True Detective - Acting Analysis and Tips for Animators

Welcome back, it's Thursday and that means acting analysis and today we're going to talk about True Detective Season 1. I was a big fan of Season 1, not so much Season 2, there were some good parts here and there, but I really really like Season 1. And today we're going to talk about this specific scene, you're going to have a link in the description to the separate upload that shows the whole thing. And I'm going to go straight into the pieces that I liked.
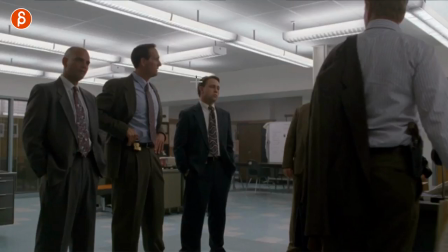So as we have the scene, it's already awesome in terms of body language, how you have hands in pockets, these guys, the heads tilted. It's already telling us how much they are enjoying being here. There's something about opening a scene and having a character already in a specific pose that tells us something about their state of mind, their emotional place. So when you start your shot, be really mindful of how is my character posed. in a previous movie that i uploaded i talked about body posture how you can have a specific posture that gives us a certain inclination of how the character thinks and everything that you need to be mindful of when you start your shot so it's not just your t pose arms down and then you just kind of move the character make sure that the character in its rest pose
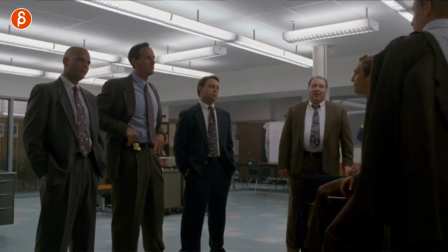is already in character so to speak so for them this is already awesome i love that relationship here already but you know they're
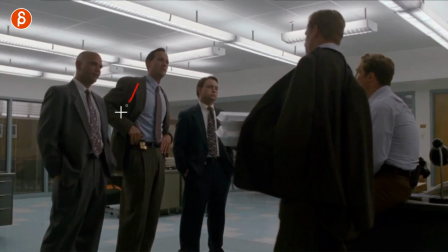still friendly they shake hands he seems to be the most open arms out there's something somewhat inviting about this these guys
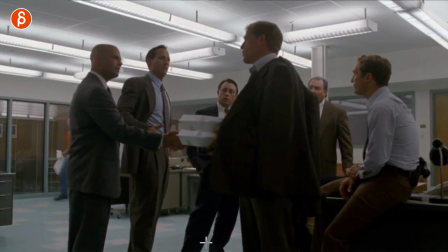do not care whatsoever they're here because they have to
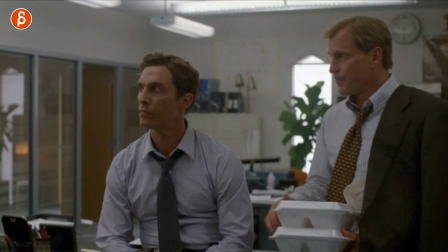but what i liked about this is here this interaction so you have
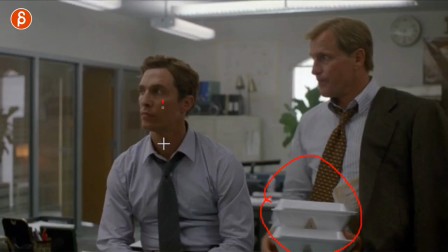him holding food and you know they're looking at the characters and whatever they're doing here
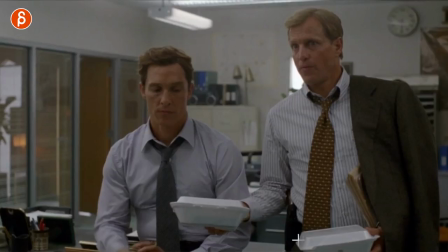and i love this this exchange is fantastic exactly this frame he is passing over food he just looks at the food because it's kind of in his peripheral vision he will grab it and then that's it but the cool thing is that he doesn't look at him he doesn't look at him and to me this implies a certain relationship where this is not the first time they've done this they're partners they work together he might give him food every Thursday or every day there's just something some routine that they have and he comes in here's your food oh yeah here's my food and just that gesture and the lack of eye contact to me implies history so there's more to those characters than just they're here eye contact talking and kind of going through their their one two three steps of these are my acting moments that i gotta deliver this dialogue there's just something to it it's an interesting thing you can add to your shots where you can imply more interest in the scene you can have more interest between the characters there's more relationship stuff between them and you can expand the scope of the shot the scope of your character and your character relationships without adding too much so again i'm a big fan of head accents and and head darts you know looks and but also eye contact and that to me is is a really cool moment of here's the food oh yeah thanks it's just some casual i would say ritual but just something that they're used to and it's just a routine that they have they continue to sorry
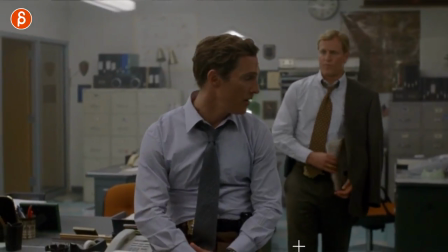this guy just cracks me up they keep talking they have their business here he keeps him up to date on what happens and this is another section here that i love a i like how you have him looking over here it's very clear to the arms we
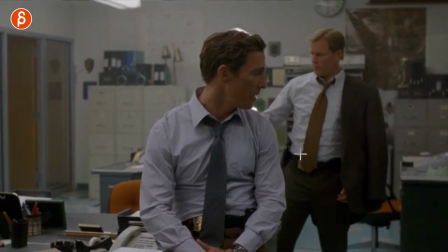gotta look over here he stops his movement there's more movement here and he's just just enough leaning